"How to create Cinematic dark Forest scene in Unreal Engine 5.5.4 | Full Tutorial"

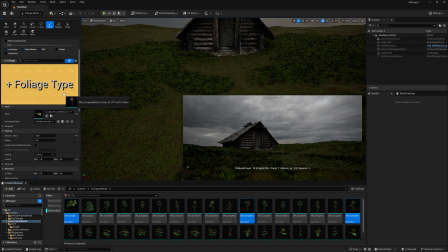8:13 This is more than enough, trust me, and drag and drop into this here in the foliages tab.
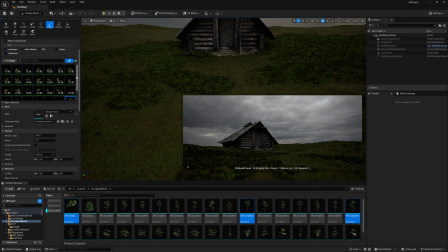8:17 Now select all these three. Now here I am going to do it a little bit different way. So first of all, increase the brush size. Now going down, you can find the height as well.
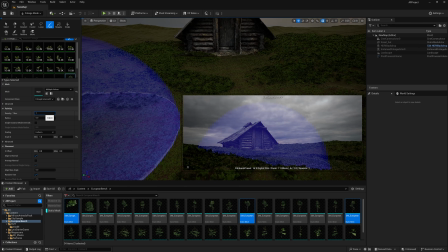8:28 So just change it to 3 and now make sure density should very less, like 10 or 5, because the trees can be crash your system.
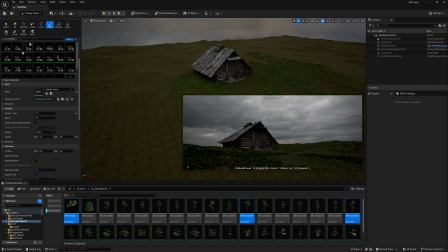8:36 So save it first and save all right over here. And now just paint only that much area you require. So once you click, you can see the bunch of trees are here. So just press Ctrl Z in it and decrease the density to 1.
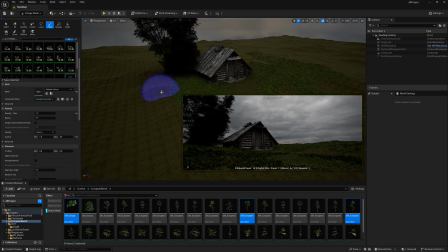8:49 Click here. Now if you notice, 3 trees are combined together. So just simply press Ctrl Z. Going up, you can find this called single instance mode. Now once you click, you can find one single trees. So just populate it first and make sure you have to cover the entire house with the trees, but not too much so that the light will not come up. So just fill with the trees where you want to fill.
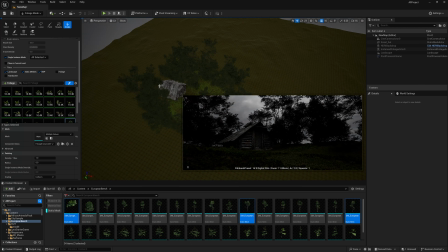9:14 Also fill on this area so that light will cover your scene. Now once you're happy with your this much area, now you can populate the backside as well. So simply just paint it randomly so that you can create a depth, but don't populate on these areas because this area is not visible.
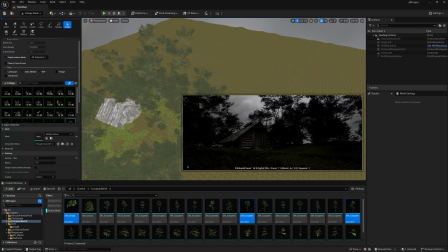9:31 By the way, if you feel a little bit lag, you can simply press this unlit option. Now it will not lag your scene, but also you can see the final output right over here.
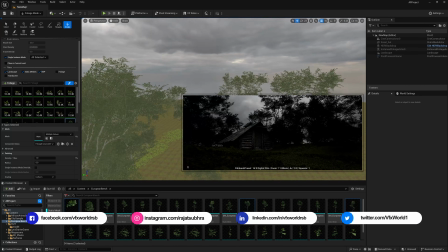9:40 This will be very helpful to create or build the scenes. All right, we are done with our scene.
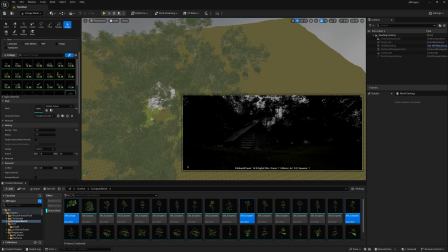9:44 Now if you notice, this scene looks pretty dark, but don't worry, we are going to fix this.
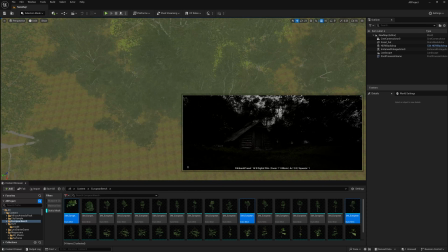9:49 So first get back from this selection mode and now we are going to use one foreground element
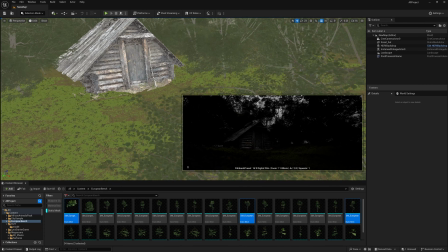9:55 which can create a little bit depth in it. So to use a foreground element, I have this corridor,
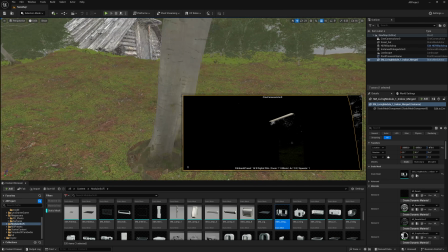10:00 just simply drag and drop into this here, and this can create little depth in my scene.
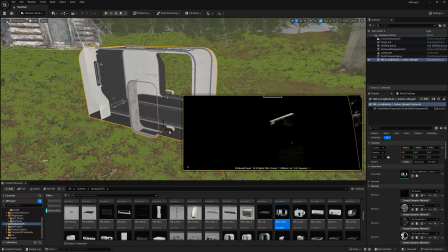10:05 So what I'm going to do, I'm going to use this as a door and the camera will follow through right from the door.
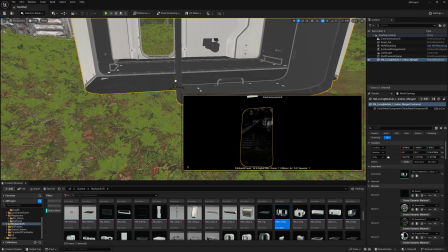10:11 So simply rotate this, make sure the camera should inside of this. Now I just push it little down with the ground and this absolutely perfect for now.
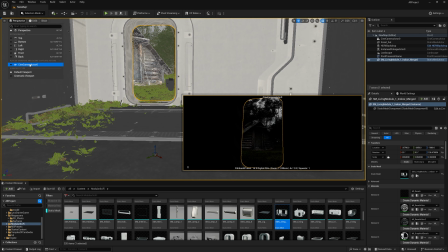10:20 Now I'm going to jump into the camera view to see what exactly going on.
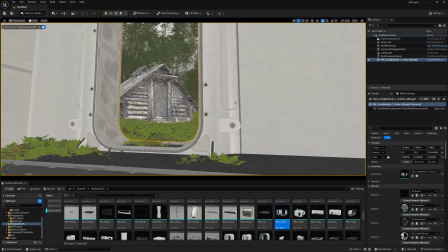10:25 So this is my camera view and I'm going to go right from here.
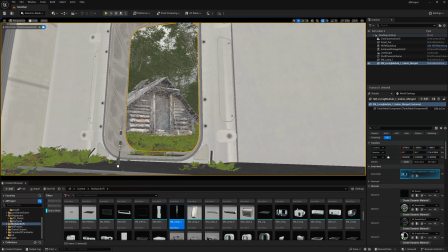10:30 Okay, so this is my view. Now I'm going to use one light over here to illuminate the lighting.
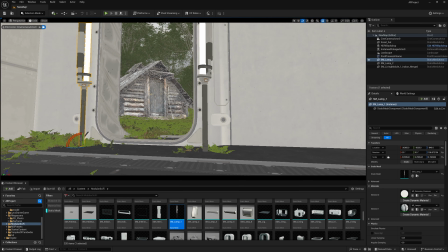10:36 So just use the light. So these two lights are giving some light inside of this environment.
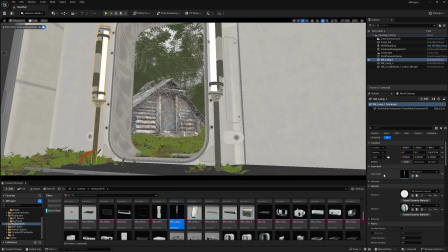10:42 And yeah, this is perfect for my scene. So this is little wide, little wide. Okay. So now I'm going to do the first camera animation.
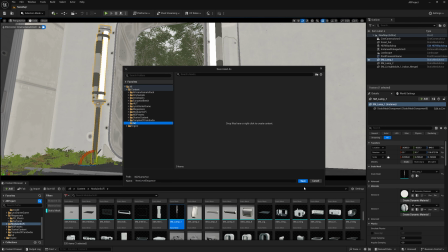10:52 So firstly, going to the add level sequence and select my tutorial folder and press save and just simply drag the camera here.
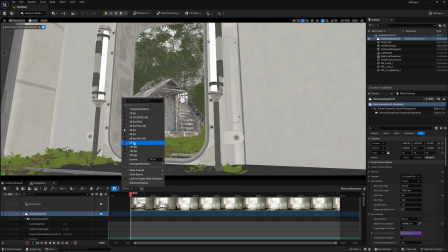11:00 So we have 165 frames, but I'm going to do this in 60 FPS so that we have a double frame range. So now select this and go to last. Now, why I'm doing this?
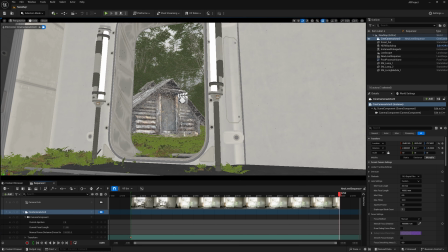11:11 Because in post, I'm going to slow-mo this. So now if you are using 60 FPS in slow-mo, you can convert it into 30 FPS and it looks more cinematic.
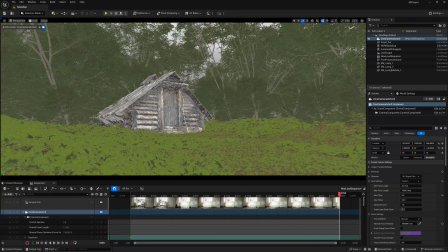11:20 All right. So now I'm just zoom the camera slightly so that it will go from this view and just little top view like this.
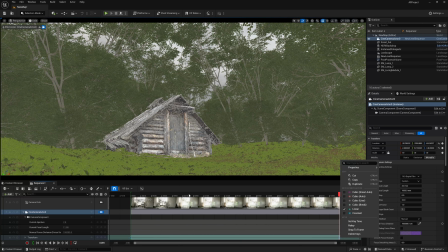11:29 And that's it. Just simply make it here. Select, right click and linear. So now once you play, this is my camera view.
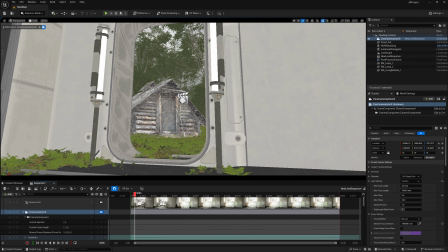11:38 Perfect. Okay. So now I'm going to first using the depth of field so that it can be always in focus. So simply check this on, decrease the focus length to here and change the focus duration like 0.2.
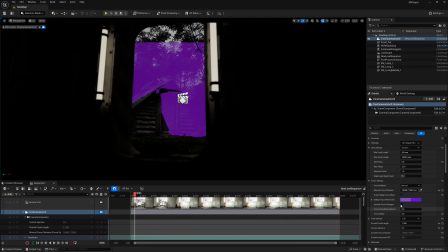11:50 So now if we'll make it to lit, you can exactly see the focus is defocused on this area and these two lights, as I told you, illuminate the inside of the scene and this is from the outside.
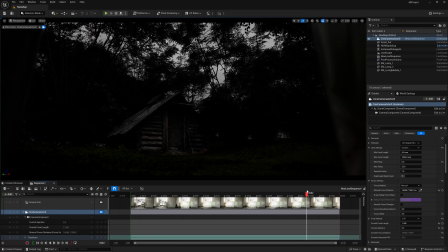12:03 Okay, cool. Now we are going to give this scene a real life in it. How? Let me show you. So first of all, save it and now press here.
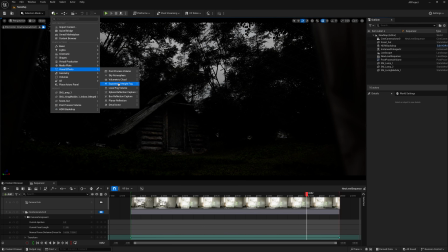12:13 You can find this visual effects, exponential height and fog.